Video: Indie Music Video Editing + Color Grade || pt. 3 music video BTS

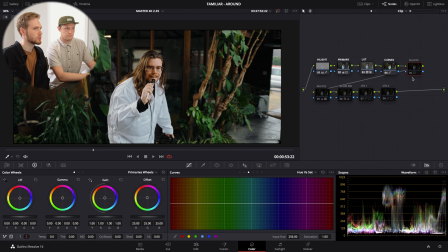676s
and i was wanting the image to feel more contrasty it's basically in the blacks here we go to our first oh no our log wheels basically just tweaking our shadows and i also played with the low range to affect
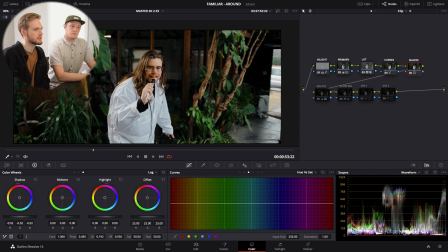694s
just the darkest parts i was trying not to touch so here's a little nugget hidden inside of this much longer video i need to make a dedicated video about this but the reason that log the log tab is so powerful inside of da Vinci
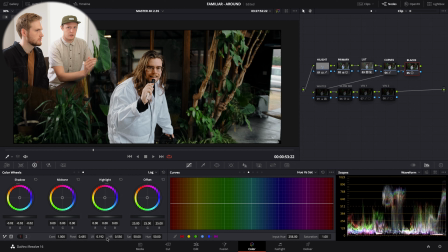712s
even on rec 709 footage is because you are able to define your range so on the standard color wheels the waveform is
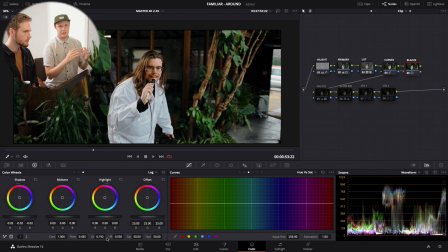725s
kind of overlapping when you're talking about your lift gamma and your gain there's a lot of overlap happening there So when you adjust your lift, you'll see a significant change in your gamma and possibly even in your gain.
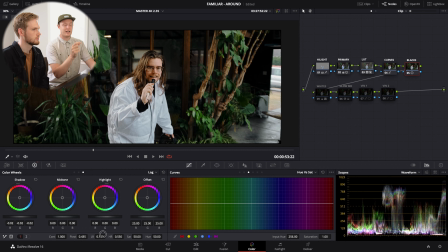741s
But when you're in the log wheels, you can actually define your range. So as you see Blaze moving this here, you're watching the waveform change. And you can literally see how much of the waveform is moving with it.
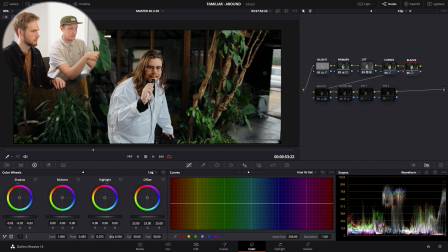754s
So he defined his waveform to be 0.192 or 194 here. And what that's doing is over on the waveform, it's actually defining that at the level of 1.94 here.
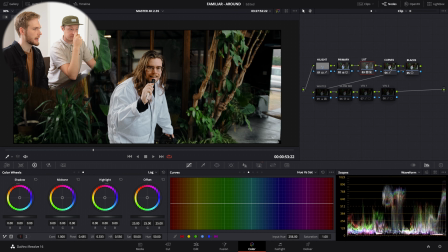773s
I think it typically starts at 0.333. Yes. So if we go back to 0.333. It's pushing more down than you want. yeah so we actually when we move it to 0.194 we're keeping our lower mids more in place and we are
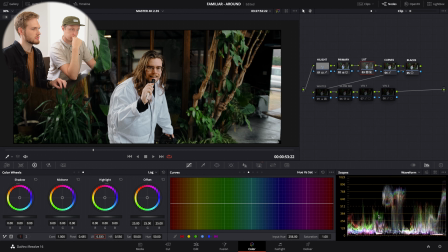791s
just trying to hit the shadow portions of our image yeah so anyway there's a little nugget hidden in there what's the white so next so we did blacks whites this isn't something i usually do but I noticed after I had brought down
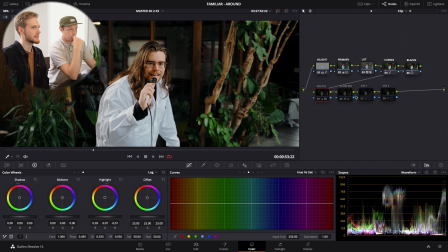808s
my highlight to bring back his skin I felt like the white in the
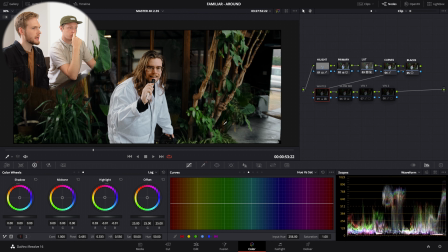813s
suit was a little dull and so rather than trying to qualify his skin which was constantly changing I actually qualified our whites and so if we hit shift h here
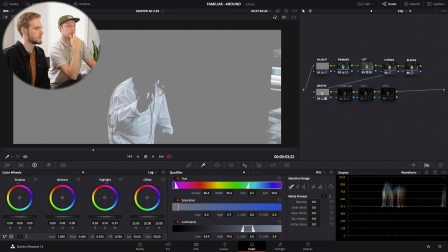828s
we see that with our qualifier we just grabbed the whites we turned our blur radius to about 10 no skin yeah and so we're we i could have done this by um you
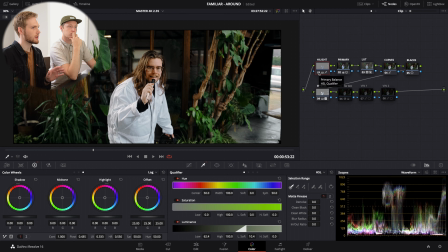841s
know back here only doling out the skin but that's a harder thing to qualify and when i was playing it it's just held up a lot better and so basically we just have a little bump on our log wheels highlight and some bump in our game and this is just making this
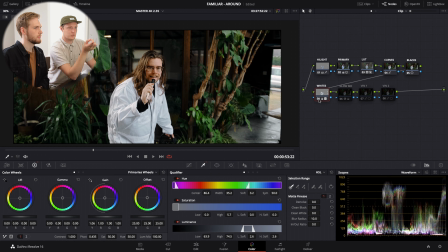860s
wild and again always when we're turning off before and after look at that waveform you can see what happens here so he's just putting a little lift there and we're doing this after our curves which took out our blue so we're this made it easier to qualify because it's not it's not
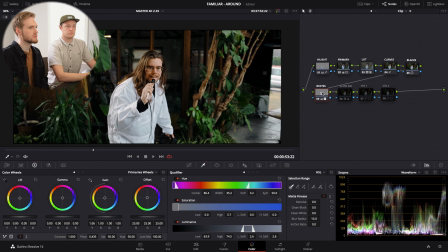878s
picking up a lot of blue yeah in the suit cool and so next is going to be our glow MD and this actually one this one actually kind of does a lot yeah and so So the first thing we're doing is just adjusting our mid-tone detail.
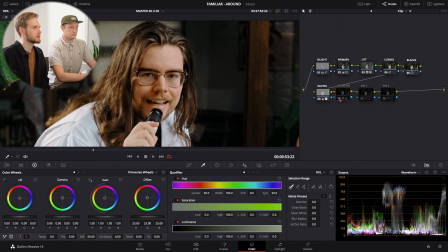894s
So this is just taking out a little bit of the digital look for me.
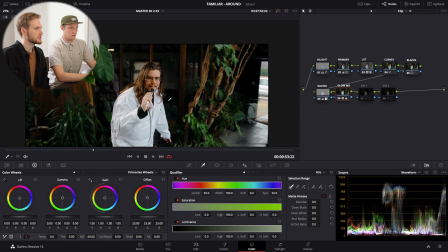900s
Makes it feel a little softer, but not losing sharpness.
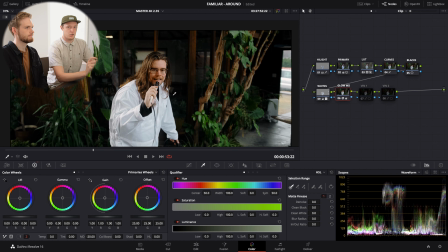905s
Fuji is a little bit prone to over-sharpening. It definitely comes out of the camera. For as filmic as their video footage is, it is very sharp.